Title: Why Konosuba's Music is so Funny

Check around for a gun or something, all right? Where? Where? There's no gun compartment in this shitty-ass gun.
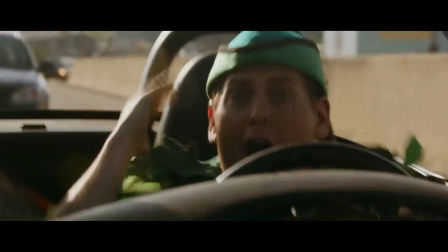4s There's golf balls and this. What am I supposed to do with this? I don't know, man. I've never been in a freeway chase before.
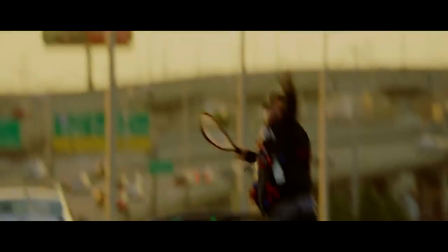10s
Hey guys, RCAnime here. Personally, comedy is one of my favorite genres.
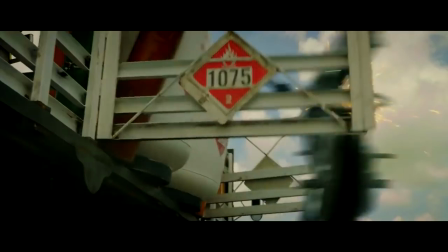15s
Not just because it's the most fun to watch.
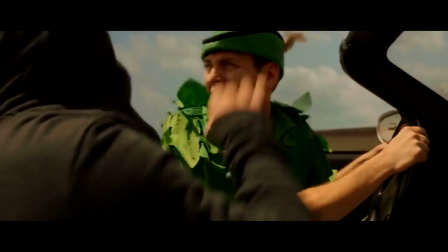21s Watch out! We gotta go! We gotta go! I don't know, it just didn't explode.
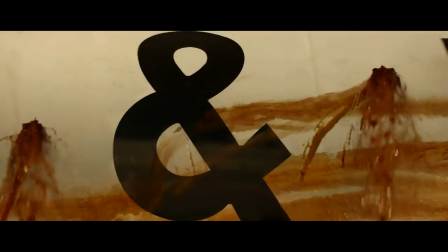27s That's weird.
But also because I think it's the one that's most welcoming to experiments.
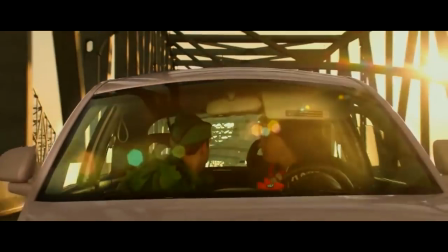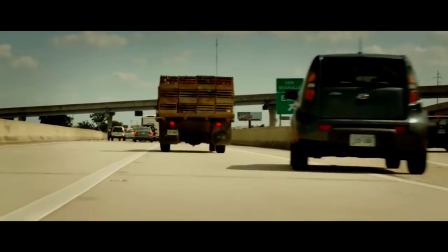40s
It doesn't matter how smart or dumb the joke is, if it's funny,
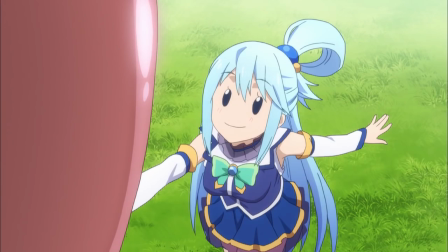48s
it's funny. Sure there's some kind of general standard when it comes to delivering a gag like the rule of three.
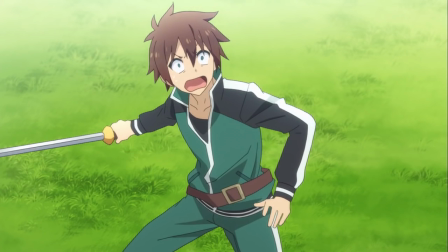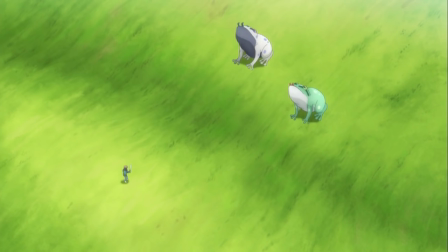64s
But overall, even if you tell a really tasteless joke
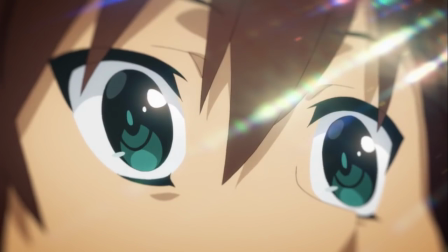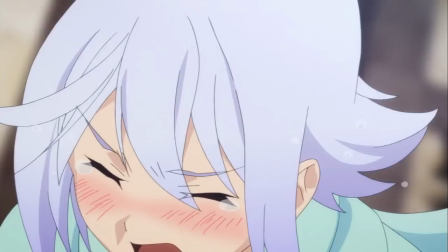74s
With a bit of playfulness and absurdity
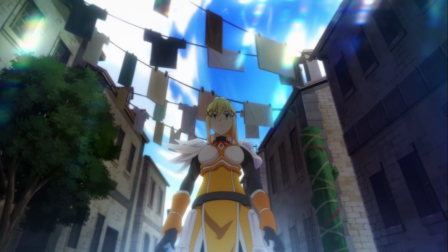81s
It could end up being successful. Having that said, there's one thing about comedy that doesn't seem to get utilized much and that's the score.
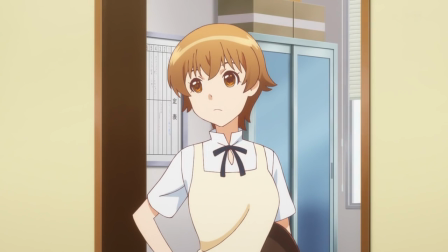91s
Most comedic films and shows, live-action or animated, rarely use music to either be the butt of a joke or even support it.
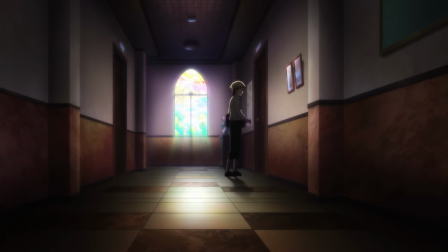98s
Instead, a lot of them use the standard genre of music for their scores, and I call that genre quirky sounds.
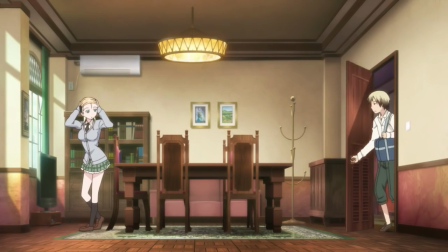106s
And it's something you can really find everywhere.
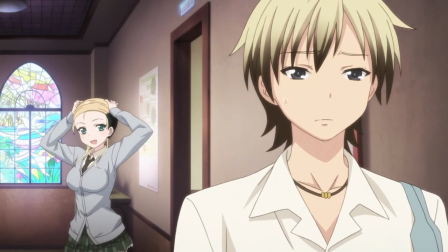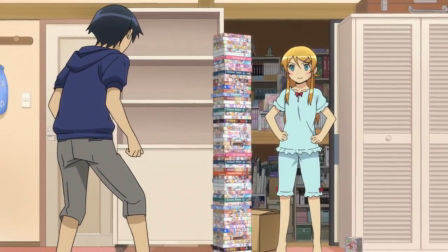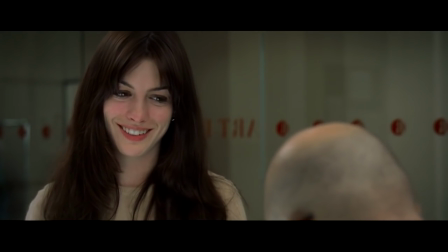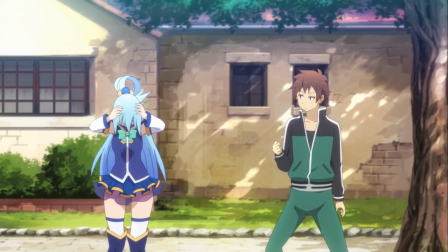128s No.
It's a form of music that has plagued so many films, anime, etc. It's It's something even Konosuba isn't completely innocent from.
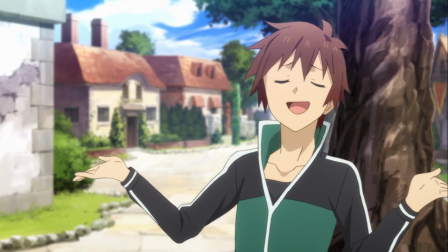137s
Having that said, the show knows how to use its more generic quirky sounds, having it reflect Aqua's hysteria,
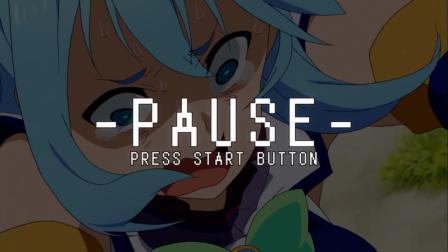143s
and throw a unique gag into it.
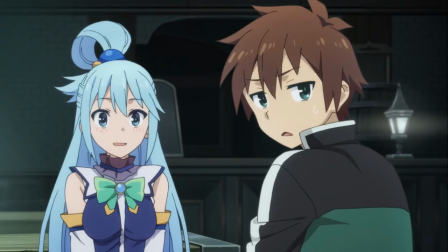150s
Like this, there are plenty of standout moments in Konosuba, where its jokes and gags are amplified by its soundtrack.
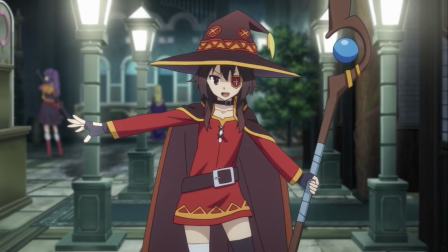156s
Juxtaposing over epic choirs
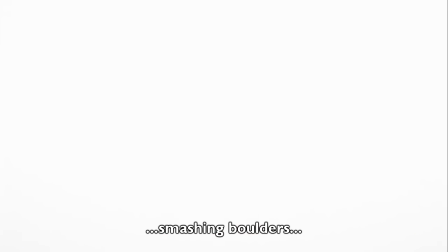159s
To a
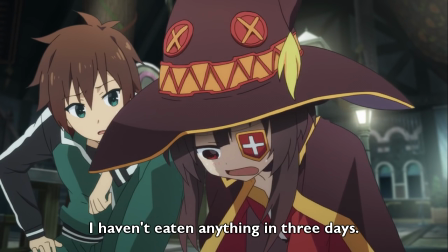166s
quirky flute Or something more common serious
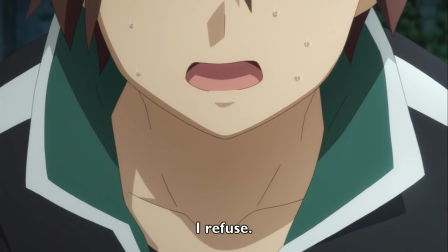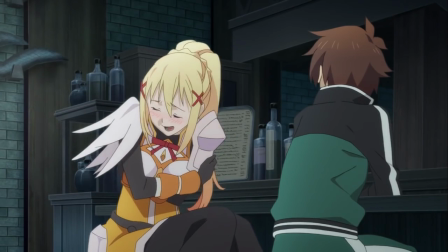180s
Immediately into the complete opposite
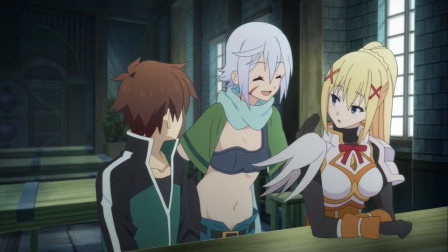184s
Konosuba's comedy is built off of slapstick edits and unique punchlines Therefore the sound direction reflects that
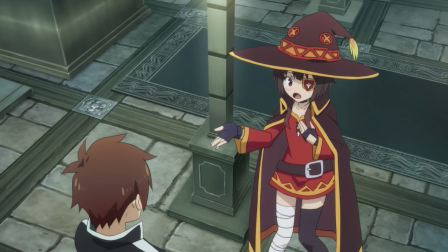194s
Even when you expect an incoming joke from the structure The unexpected insert of overly excessive music sells it
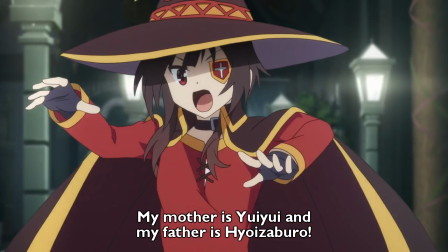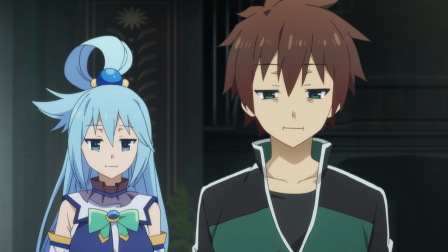206s
And that's something the show is really good at You might see a punchline coming But
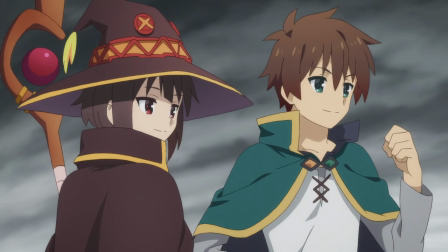211s
the music and sound is always edited in a way to deliver a laugh at full force.
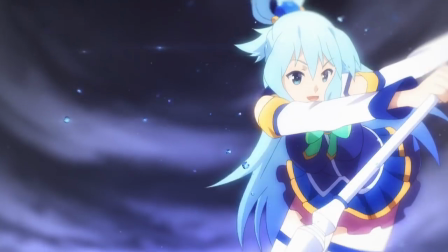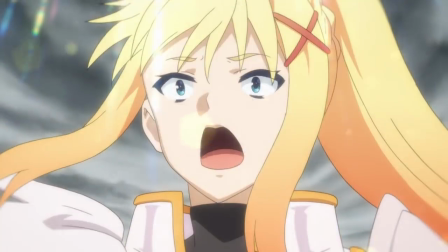224s
Not only does this look ridiculous it
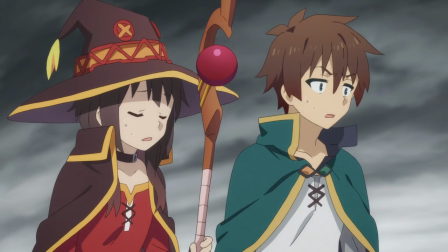231s
also sounds bizarre and for the most part bizarre stuff makes us laugh.
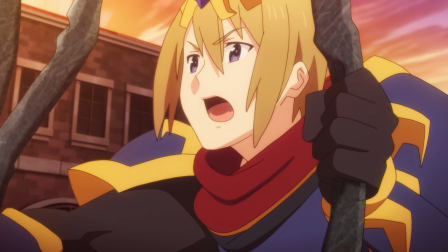237s
By utilizing the sound to back up the visuals the laugh comes more naturally cuz this